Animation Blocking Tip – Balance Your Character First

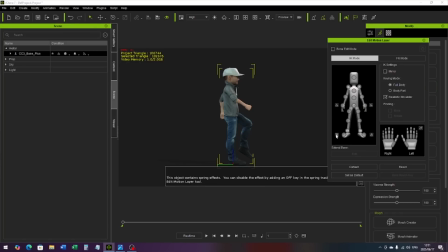4:07 let's just lock that foot, and then we can just move him a little bit forward. And now the center of gravity is a little bit in the middle and it looks a lot more balanced, okay?
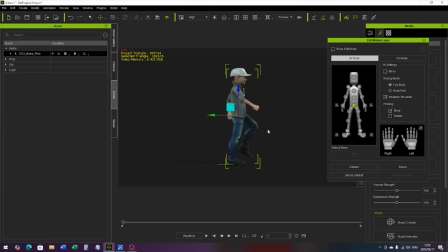4:26 But there is another problem. If we go back, before I go there, this one leg is in the air, okay? So if he stands like that, this leg is in the air. So if I move to the front of this character, okay?
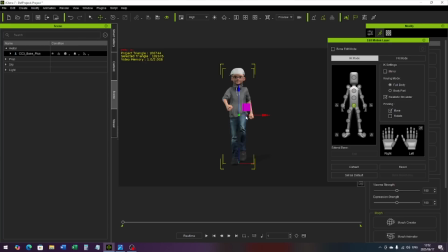4:46 Now it looks fine. But if you're going to lift this leg, all the weight is on the leg on the floor, And with this leg up, there's nothing to support your weight, so your character will basically fall
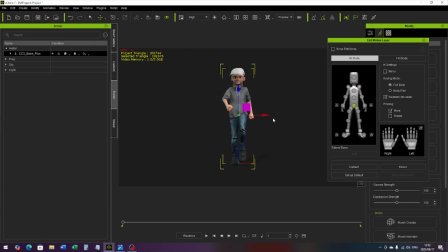5:02 to the character's left, our right side. To the character's left. He'll fall that side because there is nothing supporting his body weight. The center of gravity is not right. Okay. So what you need to do, and you can also see it, they've actually made the same problem here.
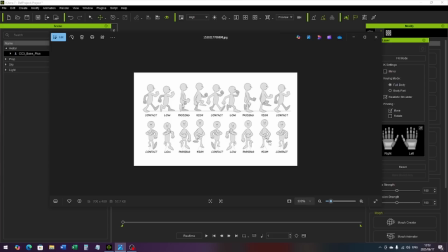5:21 This leg is in the air, so there's nothing that supports the body, so he is going to fall this side. Now, if you look the next step, okay, this leg is there, and this foot is a little bit more off center.
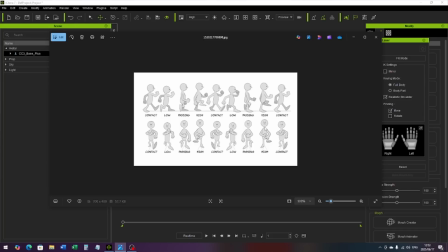5:40 So his body is in the center, where his body is basically above that.
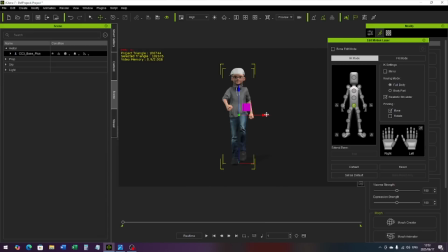5:45 So you need to shift the body a little bit this side, and you need to let me just unlock that.
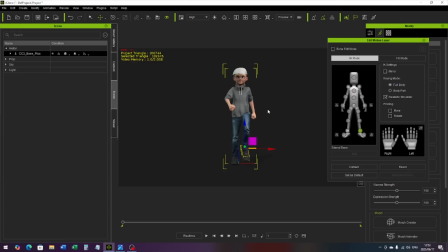6:05 You need to off-center it and make sure there is a perfect balance. So now your character is let me just close here. Now the character is a lot more balanced. That is a lot better. Okay. So doesn't matter what pose you do, you always need to make sure, is your character balanced? Okay. Let's do another pose. So let's just okay,
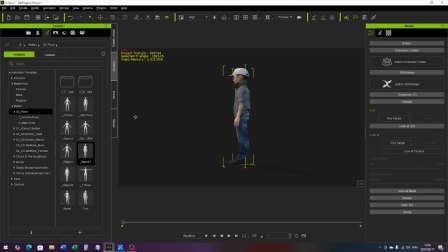6:45 y'all, let's just do this. Okay, so now he's just standing, but now let's say we want him to bend over forward, like a swimming, someone who swims at the starting blocks, how they bend forward to jump. Let's pose that quickly. Okay, so let's wrong one.
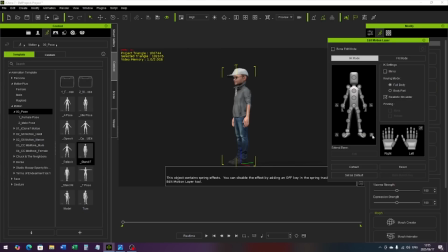7:09 Edit motion layer. Let's just lock. Okay, his feet is locked. Okay, so first thing is we're just gonna bend his knees a little bit, and we are going to let him
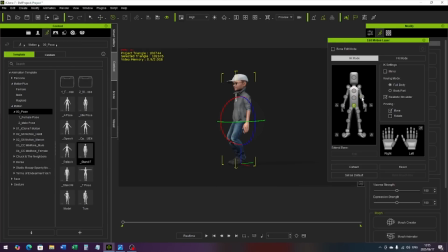bend forward like so. And obviously his arms will be in,
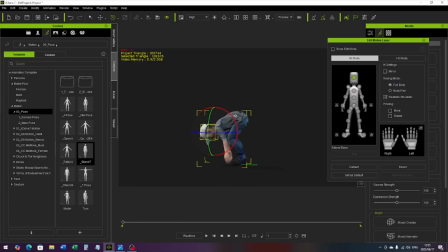7:47 and his head will look forward. Okay. But as you can see, this character is completely out of balance. He is going to fall forward. Okay. So how do we fix it? We need to make sure we get his center.
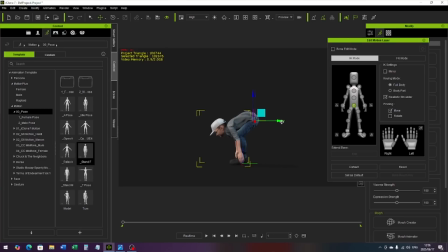8:07 Now you can see he's not going to fall over.